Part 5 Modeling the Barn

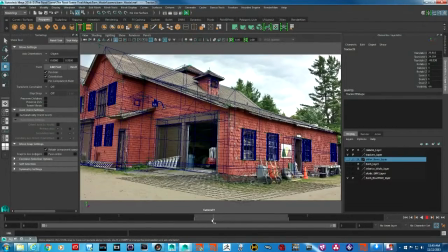hidden and there is actually I have taken the full image to see exactly how it would
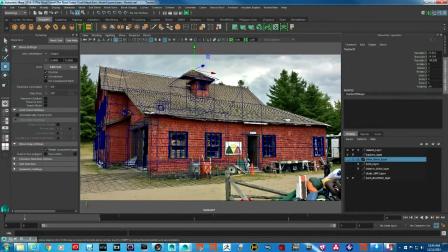look and what I did on that basis I started constructing my structure so I started with the studs so these are the
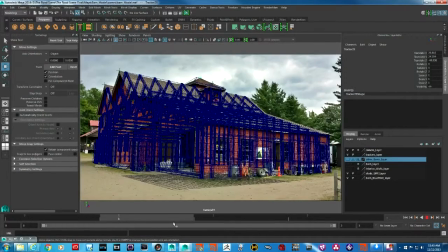inside studs where the cabin is going to be built upon now the reason why I need this kind of details is especially in the parts where the driller our main
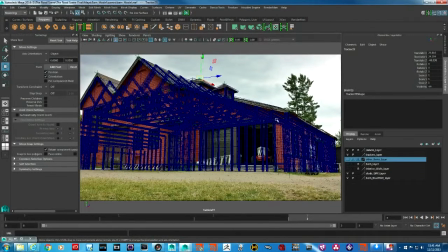character is gonna to knock out all this part of the of the building and when that creates the breeze the debris that it will create should have different elements of what should be inside a barn so starting
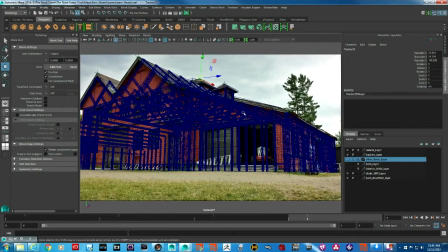with the structure there should be the studs or the beams cracking and turning into smaller pieces and flying around with the force of the driller and also coming onto the road because remember there is going to be a road here and the camera is on the other side of the road so all
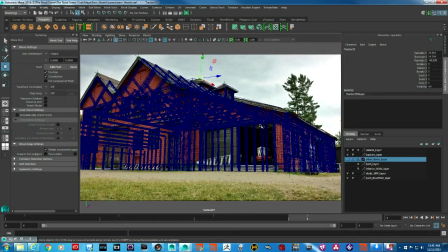those debris we should be able to show the details of you know what came
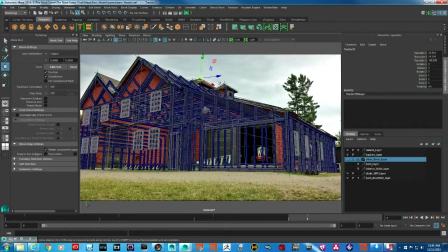out of this destruction so I started with these studs and once the studs were put in place and let's go and take a look
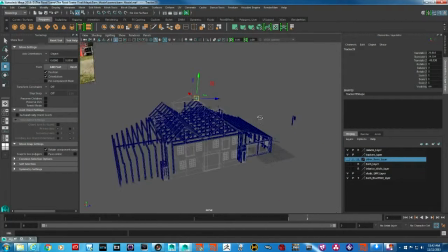at it from perspective and now you can see that I'm actually thinking about building
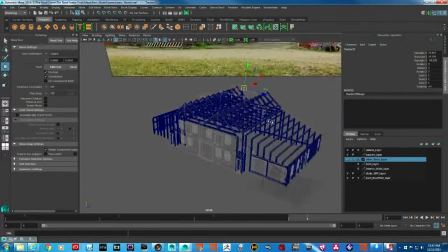the entire barn or even on the other side which is not visible yeah
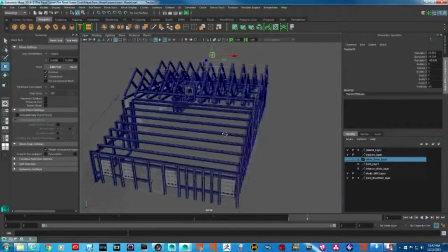so so this was this was kind of starting to give me the
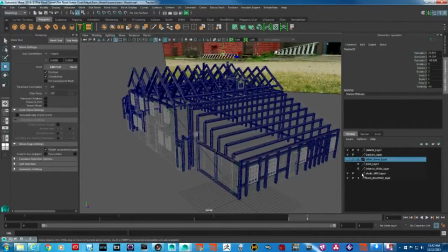the form factor as to how this cabin is going to look from here I moved over to the
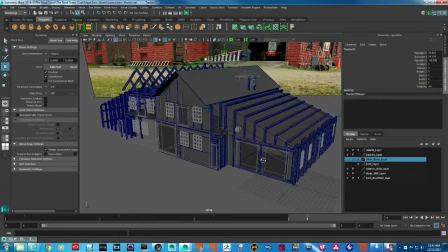interior walls which is just a simple polygons and
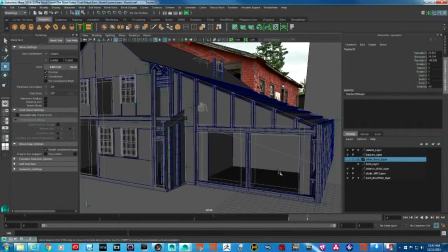again you know when when driller comes out of here and breaks all these parts of part of the building there should be debris
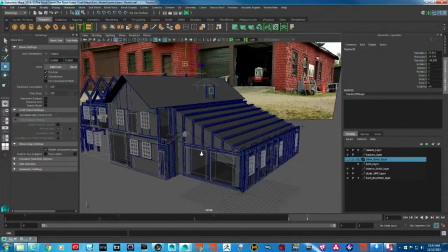is created and that should have some inside walls also into smaller pieces so that was the whole reason now if I bring the the texture here you will see what
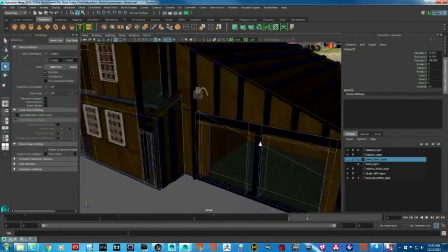I mean as you can see here there is a wood texture applied to
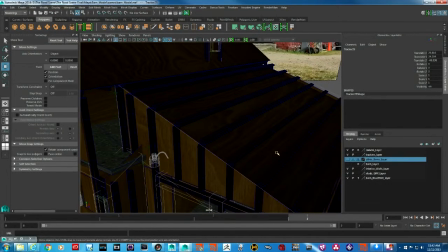these pieces and it's a different shade
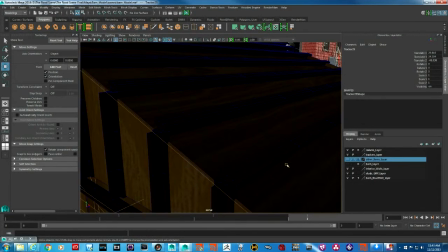or the shader than what you see on this studs so if
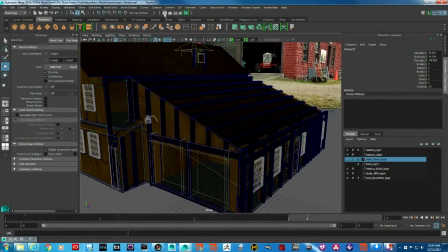I do a quick render you will see see the difference there